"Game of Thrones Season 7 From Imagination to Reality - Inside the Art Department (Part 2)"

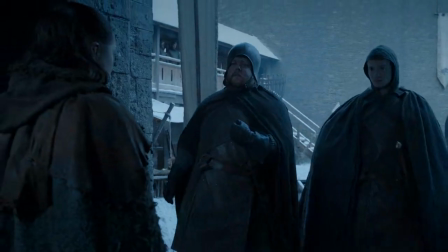(0:23) Heyo, where are you going? In there. I live here.
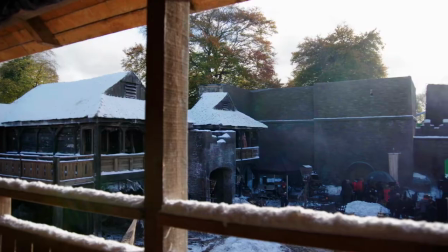(0:28) Fuck off. I'm Arya Stark. This is my home.
Walking into Winterfell for the first time,
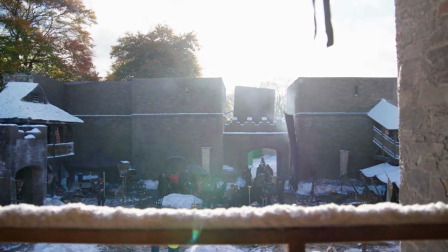(0:36)
seeing this extraordinary exterior set, I feel a little bit like a neophyte because I just assumed Winterfell was a real castle, you know? And so I walk into this set, and it's just extraordinary. I know from the pilot it was a real castle, and I guess I just kind of assumed that part of it was still shot.
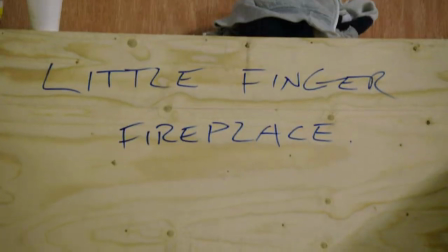(0:50)
And no, they built this thing, and they made it bigger this year. The art department this year has just done the most incredible job. The Winterfell set that I'm in at the moment is just completely built from scaffolding. Every year, we get to see a little bit more, because we add on courtyards, we add on catwalks,
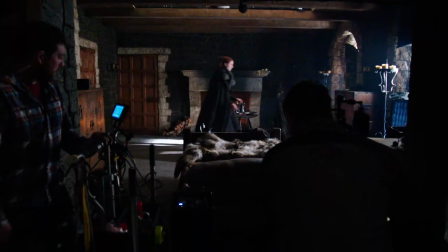(1:05)
and we add on interior spaces that give you a sense of what's going on inside these keeps,
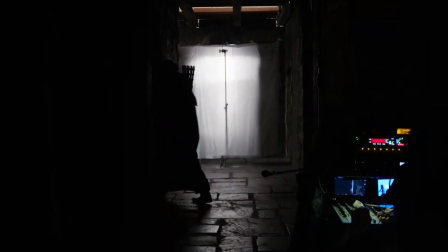(1:10)
the corridors and the hallways and the different rooms of the castle. This is Winterfell Gate.
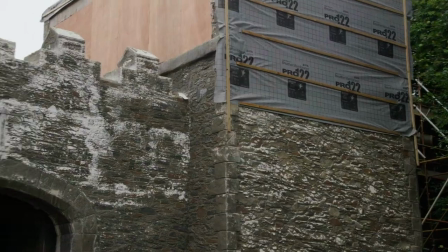(1:15)
That's the front entrance to Winterfell. As you can see, there's quite a bit of damage that has occurred over the past winter.
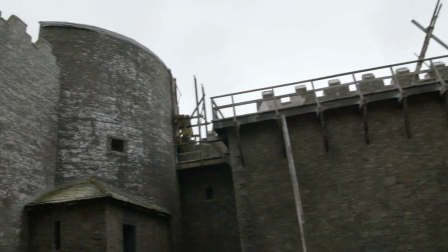(1:23)
These sets were not designed initially to last seven seasons. It's all plasterwork and timber at the end of the day that we construct sets of.
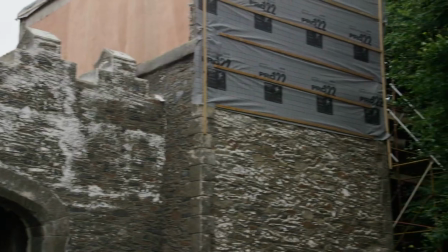(1:32)
They're not real. And as a result, there's always maintenance to be had.
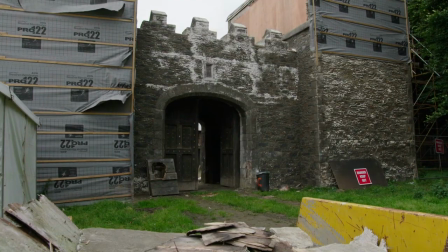(1:36)
Out here is mainly kind of paintwork, but when you go inside, you'll see there's a lot more to be done.
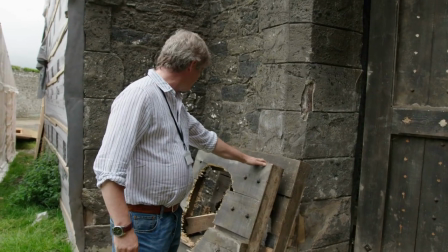(1:42)
Obviously, we've had the Winterfell battle last season. Wun-Wun breaking through the gate.
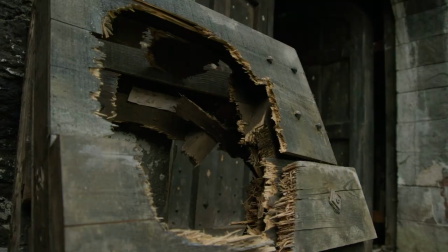(1:47)
these are kind of the remnants of that action we've put the original panels back because we want to show that they are preparing for the coming
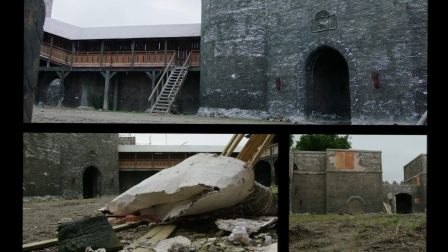(1:56)
winter and for coming battles this is obviously is completely bad there are no props in here the greens will have to come they will have to take
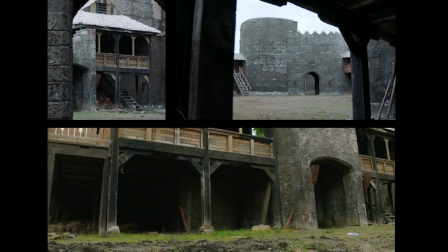(2:05)
a lot of the greenery out we'll need to relay the floor a little bit this is all weather the floor is suddenly kind of quite uneven it's just a rain
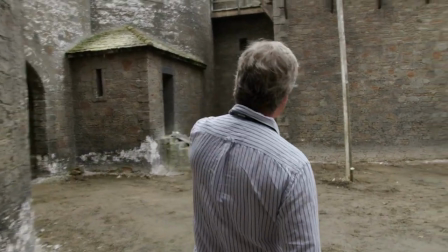(2:13)
damage so now we're in the second courtyard again you know quite a bit of damage the steps have all collapsed it's not that
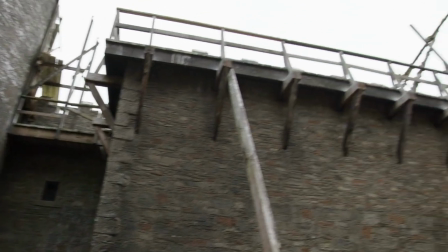(2:20)
bad actually it's still in in in very very good condition the guys just need to replace a few of the boards on the walkway but overall it needs a really good repaint
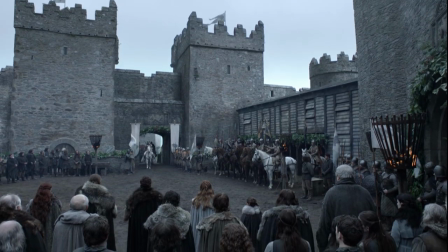(2:29)
in addition to the original courtyard from season one
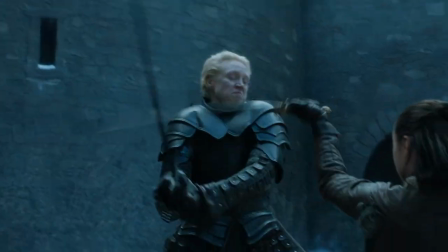(2:34)
we built a second courtyard for last season to which we have added
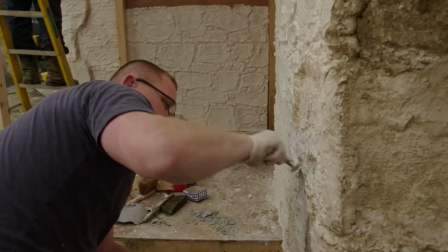(2:38)
third courtyard this season Deborah Riley our designer designs the sets we then
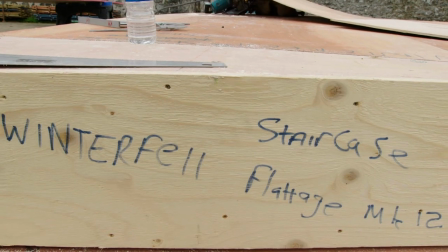(2:44)
take these designs and work them into practical working drawings and then supervise the bills as
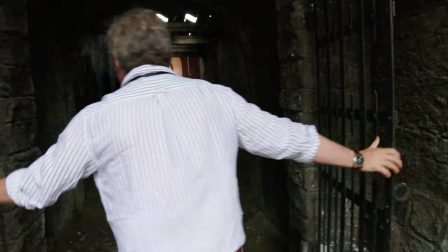(2:50)
well these are obviously not the
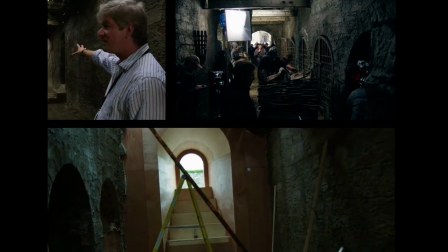(2:55)
canvas anymore as such we are putting a window at the end here in order to kind of ring the
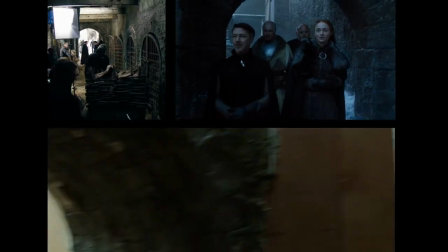(3:01)
changes that can bring us from the second courtyard into our new build which is This is our new courtyard.
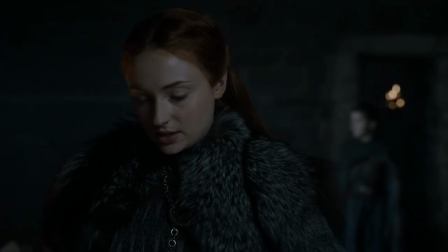(3:17) These are mother and father's chambers. And?
This year, obviously, we have more characters in Winterfell.
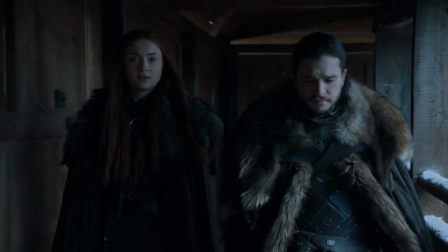(3:23)
Areas coming back. Sansa and, of course, Jon Snow. As a result, each of them have a room.
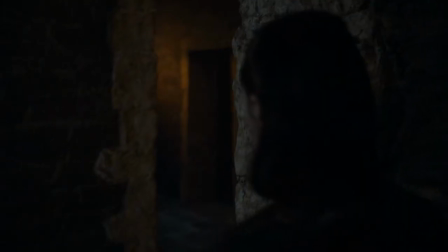(3:29)
Bran has a room. Suddenly, instead of having two rooms, you need four. Then, also, there's a lot of action in corridors.
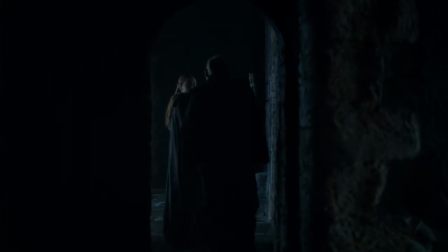(3:38)
There's a lot of intrigue going on where people are following people. So, you know, all of that needed developing.
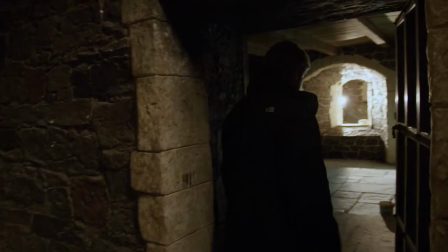(3:45)
This is Jon Snow's room, which used to be Ramsey's room. We've kind of rebuilt this slightly.
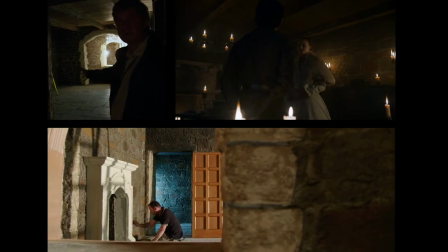(3:51)
There's a window here now. We've changed things around. We've changed the fireplace just to kind of do this a little bit differently.
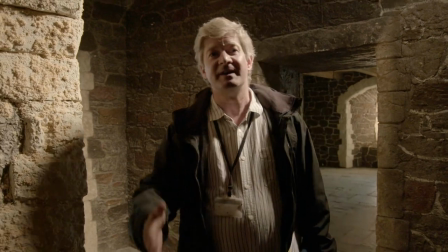(3:58)
As you kind of find your way through, you'll find your way into Sansa's room.
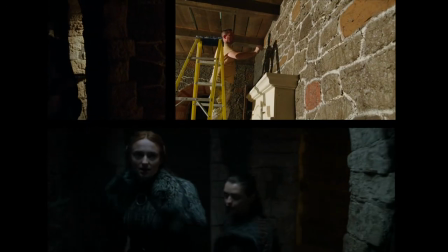(4:05)
And from there, kind of all the other rooms as well. So this is Sansa's room here. Everywhere still has some construction to be done.
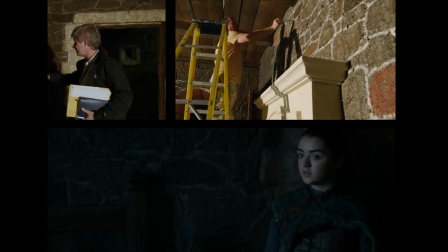(4:12)
You know, the fireplace is still being built. There are certain things that can probably kind of do with a little bit more.
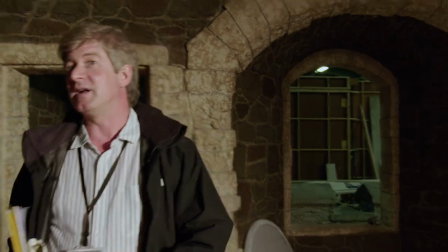(4:18)
This hasn't been finished yet. Whilst this has, they've started taking this down, aging this.